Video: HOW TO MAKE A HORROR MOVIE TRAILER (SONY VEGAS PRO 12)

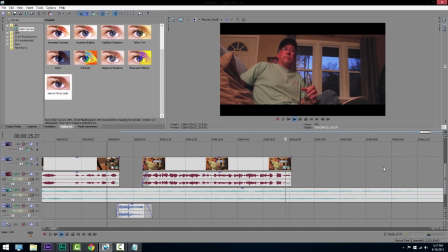(7:06)
a living hell he thinks it's teaching me something but it's not it's doing the exact opposite so now what I did here this makes it a lot creepier is right
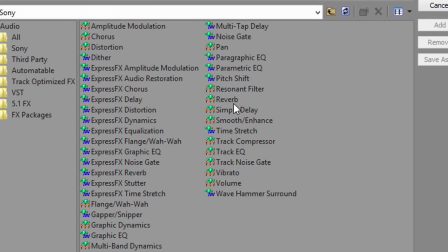(7:14)
click on your audio track and click audio event effects now I'm just going to click reverb and we're gonna click add okay now
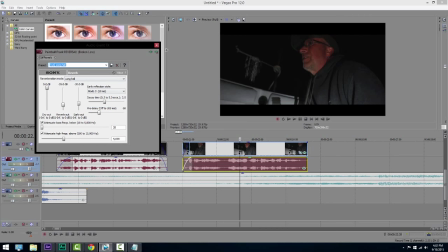(7:22)
right here you're going to get your preset now I'm gonna pick long haul and we're gonna see how that sounds Come any night, so we might need to be out here every night.
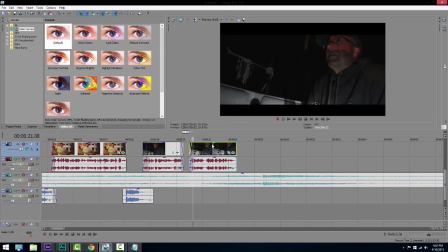(7:31)
So it gives it like an echoey feel, like you're in a metal room, more of like a horror movie type reverb effect, which is really cool.
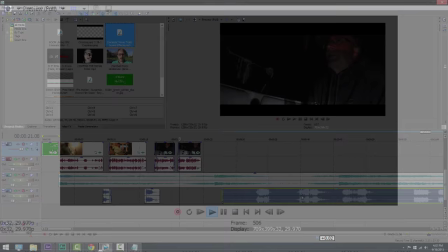(7:39)
I find that pretty awesome, and it makes it a lot creepier.
I mean, I feel like if he's gonna come, it's gonna be really late.
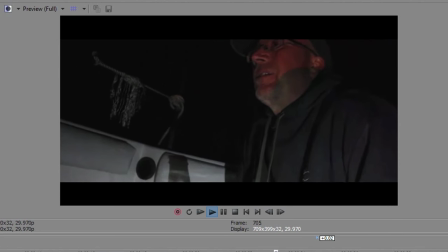(7:46) He could come any night, so we might need to be out here every night. I know you're
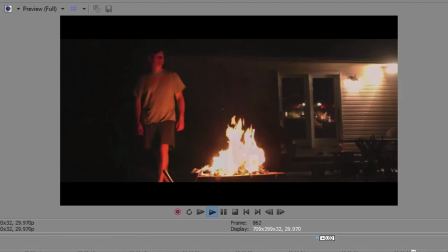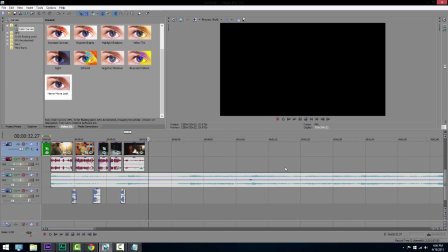(7:57) out!
Now that's about it for just the trailer itself. it's pretty much just self-explanatory everything else that you have like any other clips you're just going to be doing the same thing you're going to be adding you're going to be finding different clips you're going to be putting them together with the trailer
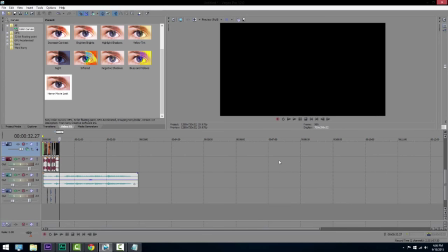(8:10)
sound effects that i have in the description and just see what looks good to you see what looks the best use the color correction the widescreen bars and it's going to add a lot to your trailer now like trailers usually do you're going to want to build it up so like at the beginning it's not going to be extremely exciting it's going to be a lot it's going to be calmer but as it gets into like the middle of it to
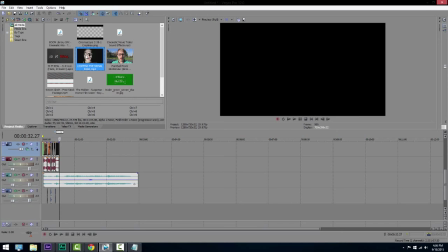(8:28)
the end it's going to build up and you're going to get the music's going to get louder you're going to get all that kind of good stuff you're going to get more dramatic sound effects like in the sound effects pack that i have in the description you're going to get stuff like this and
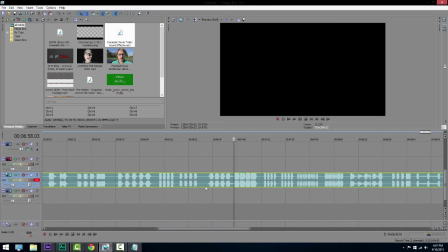(8:44)
you want to put that more towards the end or the middle so the suspense builds up not like not right at the beginning
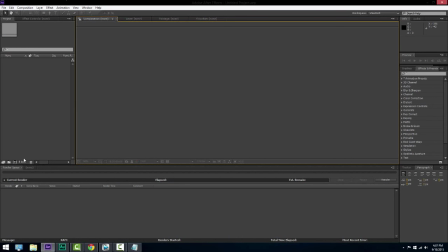(8:49)
now the last thing that i did is i went to adobe after effects now Now this is how I did like the psycho dad effect zooming in.
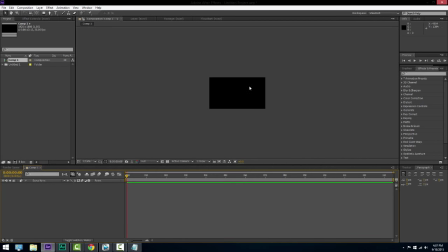(8:56)
So I created a new comp did 1920 by 1080 and this is just the comp that I created the text in where at the end it said psycho dad in red.
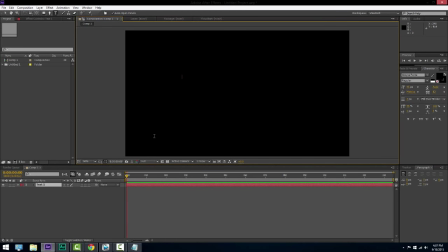(9:04)
So I placed in the text and I typed in psycho dad in all caps. Bringed it in and it is completely black right now. Here we go. Now it's red. Oh that's not the right font. Okay I cannot find the font that I used so I'm just going to use impact whatever.
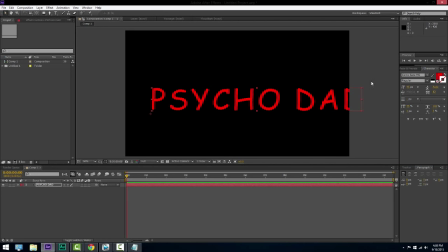(9:19)
Actually no just because it's kind of funny I'm gonna use Comic Sans haha I know you're mad at me so here we go Comic Sans
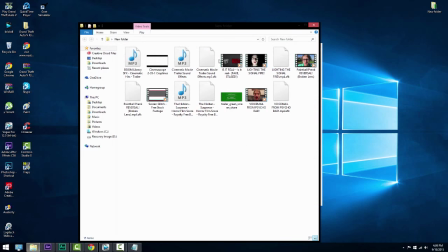(9:25)
Psycho Dad here and what I did is this is also in the description it's Footage Island so go check out them they have a lot of good stock
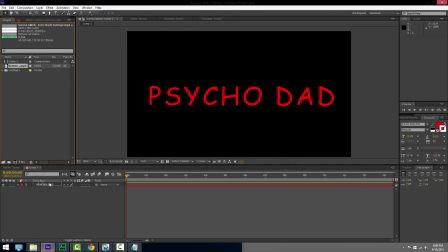(9:32)
footage and this one's called screen glitch so what you do is place it on top of the text that you want to use this is pretty
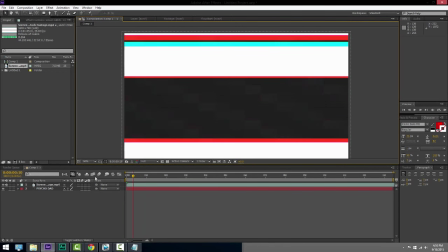(9:38)
much the stock footage of it glitching over all over the place so you see over here it says track mat if you don't see that just click
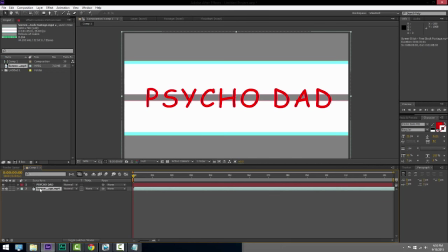(9:43)
toggle switches you'll see that down here click that and you'll see track matte. So you're going to want to take the screen glitch, click that, and you'll see alpha matte psycho dead.
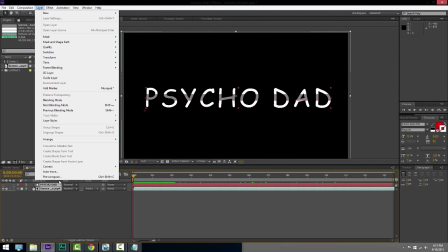(9:53)
So now what you're going to want to do is take the psycho dead layer, click precompose, and click OK.
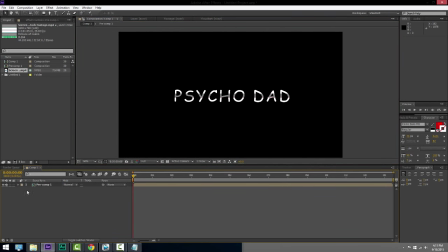(9:58)
Now you have this. Now I'm going to scale this down so it's kind of small. And what you're going to do next is click on your precomp and click S on your keyboard. Now you'll see this little stopwatch right here next to the word scale. You're going to click that and it will bring up a keyframe.